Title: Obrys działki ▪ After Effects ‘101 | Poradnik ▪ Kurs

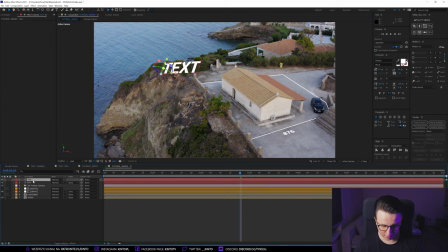I ten tekst jakby oś Z przekopiował, Ctrl-C, tekst usunął i dodamy sobie nowy tekst, nie wiem, działka numer 1,
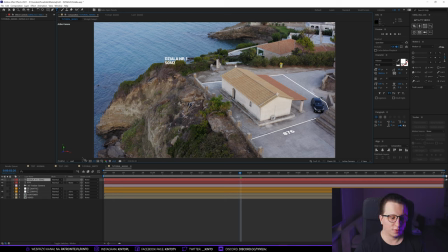dajmy sobie, nie wiem, 50 metrów kwadratowych, daję sobie to w osi 3D i w P, w X-ach przekopywuję sobie tą wartość, następnie w skali podnoszę, jak już nie możecie się domyślać,
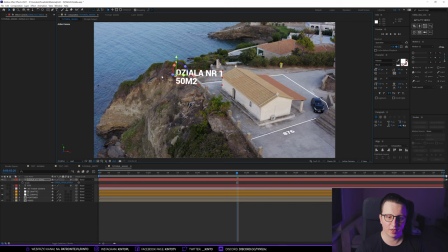skala na tekście działa inaczej niż na obiektach, czyli po prostu jakby nieważne, jak bardzo wyskalujemy ten tekst, to on cały czas nie będzie tracił na jakości, gdyż jest teraz jakby, czy, jakby traktowany jako wektor, czyli nie jest to rastrowa grafika,
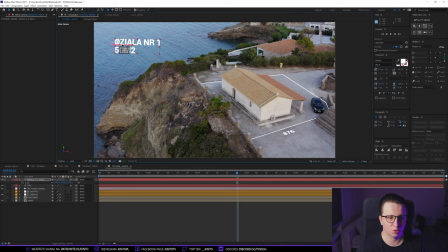tylko wektorowa, więc nie ma co się przejmować właśnie jeśli chodzi o tekst. Teraz muszę za pomocą orientation go sobie trochę tutaj przesunąć, dać w ten punkt, ustawić coś takiego, skala trochę większa i mamy już podobne to, co mieliśmy w przykładzie.
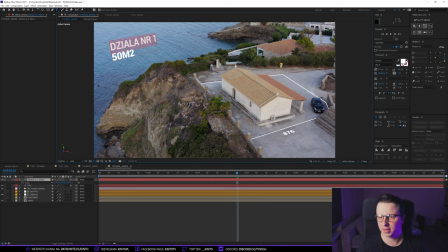Następnie ten tekst, działka numer 1, sobie dam foncik jakiś leciutki, ten z metrami sobie dwójkę złapię i w tekstowym sobie dam potęgę. Następnie ten tekst oczywiście ściągnę jego wielkość oraz
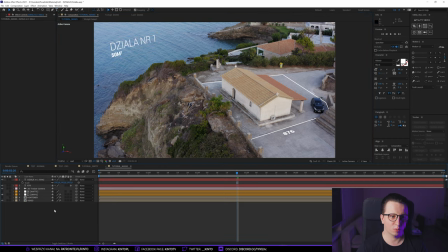odległość między linijkami zmniejszę i zostawię tak, aby on był schludny, taki minimalistyczny i ładnie wyglądał.
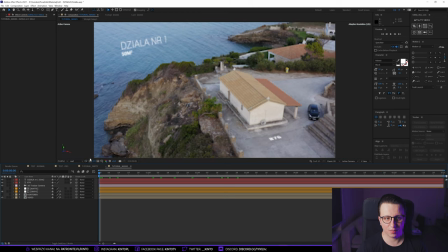No i teraz jak widzicie, on się obraca wraz z kamerą i to fajnie działa, że on jest tam wyizolowany na wodzie, nie przejmuje w ogóle władzy nad tym, co nas interesuje.
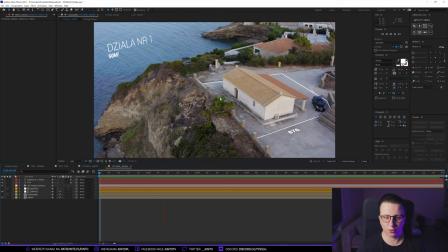No i to jest ta taka podstawa, którą możecie sobie wytworzyć bez jakby tam skomplikowanych masek, by wyciąć nawet drzewa i innych elementów, bo tutaj wystarczy sobie walnąć tą prostą linię i tylko sobie schodki przykryć,
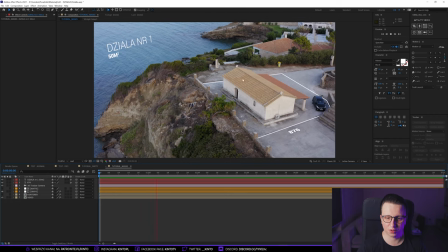ewentualnie dom, który no zawsze mimo wszystko nie jest jakiś skomplikowany do rotoscopingu, gdyż jest, ma bardzo ostre krawędzie, zazwyczaj.
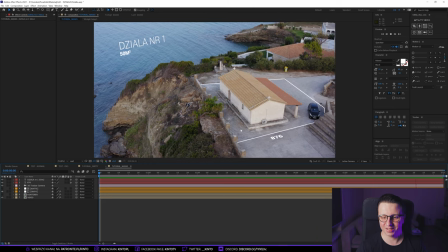Więc to jest taka podstawa. Jeśli chcemy zrobić sobie tą bardziej zaawansowaną funkcję, to w tym miejscu musimy sobie skopiować nasz obiekt, który mamy.
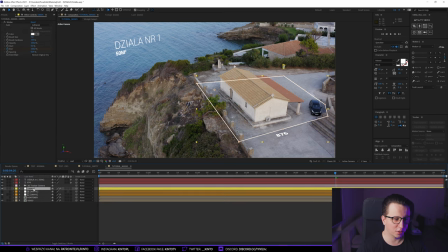Ctrl-C, Ctrl-V, ja już sobie zmienię kolor na inny, by nam się nie myliło i dam sobie może jakiś taki niebieski, by totalnie był inny. Obrys, nazwę go jako fill, wypełnienie i usuwam z niego stroke, aby on właśnie był pełny,
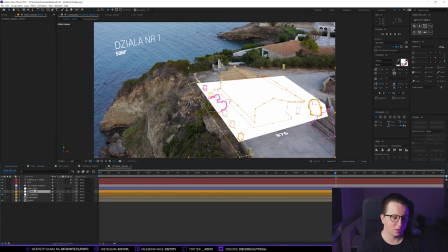tak jak teraz, a następnie mate, który miałem pod obrys, również kopiuję, wklejam i wybieram opcję blue.
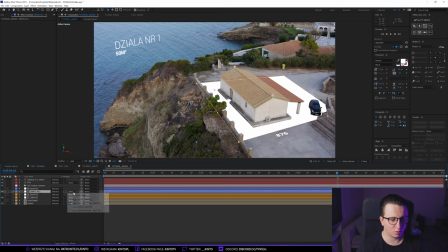Oczywiście obrys fill musi mieć alpha inverted pod ten mate, który stworzyliśmy z tych masek wcześniej, czyli wszystkie maski, które wyciąłem, wyglądają w taki sposób.
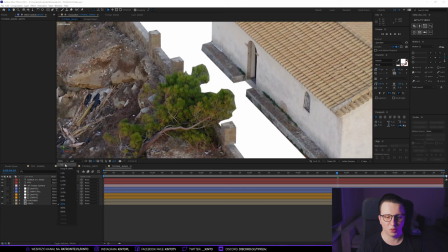Jak widzicie, to drzewko jest niewycięte za dokładnie, są to jakieś błędy zrobione na szybko, jednak jeśli chcemy to zrobić idealnie,
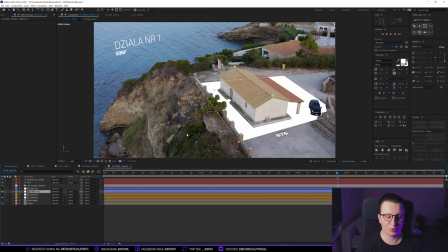to jednak nam trochę czasu zajmie, więc zastanówcie się, zanim zaproponujecie klientowi właśnie taki dokładny obrys działki, bo niech to po prostu adekwatnie do czasu pracy kosztuje, bo się po prostu zarobicie za koszt jakby takiego zwykłego prostego obrysu.
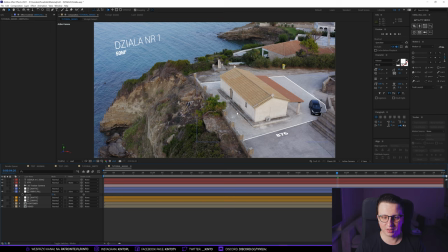Ja przy takim highlightie sobie zmieniam zazwyczaj opacity na około 25-20, jak w tym przykładzie. Dzięki temu nie widać tych takich błędów i aby te błędy jeszcze ukryć, to polecam Wam dodać sobie jakąś teksturę albo na przykład Vanity Blinds Wam to zrobi szybko za Was.
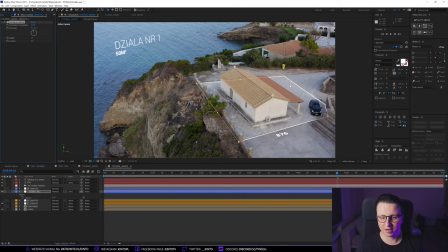25 obrócić pod jakimś kątem ciekawym, który będzie dla Was fajnie wyglądał. W Waszym ujęciu mi się wydaje, że ten kąt jest ciekawy. Im on jest mocniejszy, tym jakby tych linii jest mniej i już ich trochę brakuje.
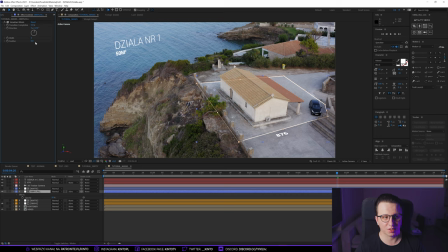Jeszcze width możemy grubość tych linii ustawić, na przykład na 5. Mamy teraz takie ziarno trochę, tam 15, coś takiego. I to, jak widzicie, fajnie ukrywa już te takie nieidealne krawędzie, gdyż mamy tu wiele krawędzi i nasze oko już nie wyłapuje tego, że to drzewo nie jest idealnie wycięte.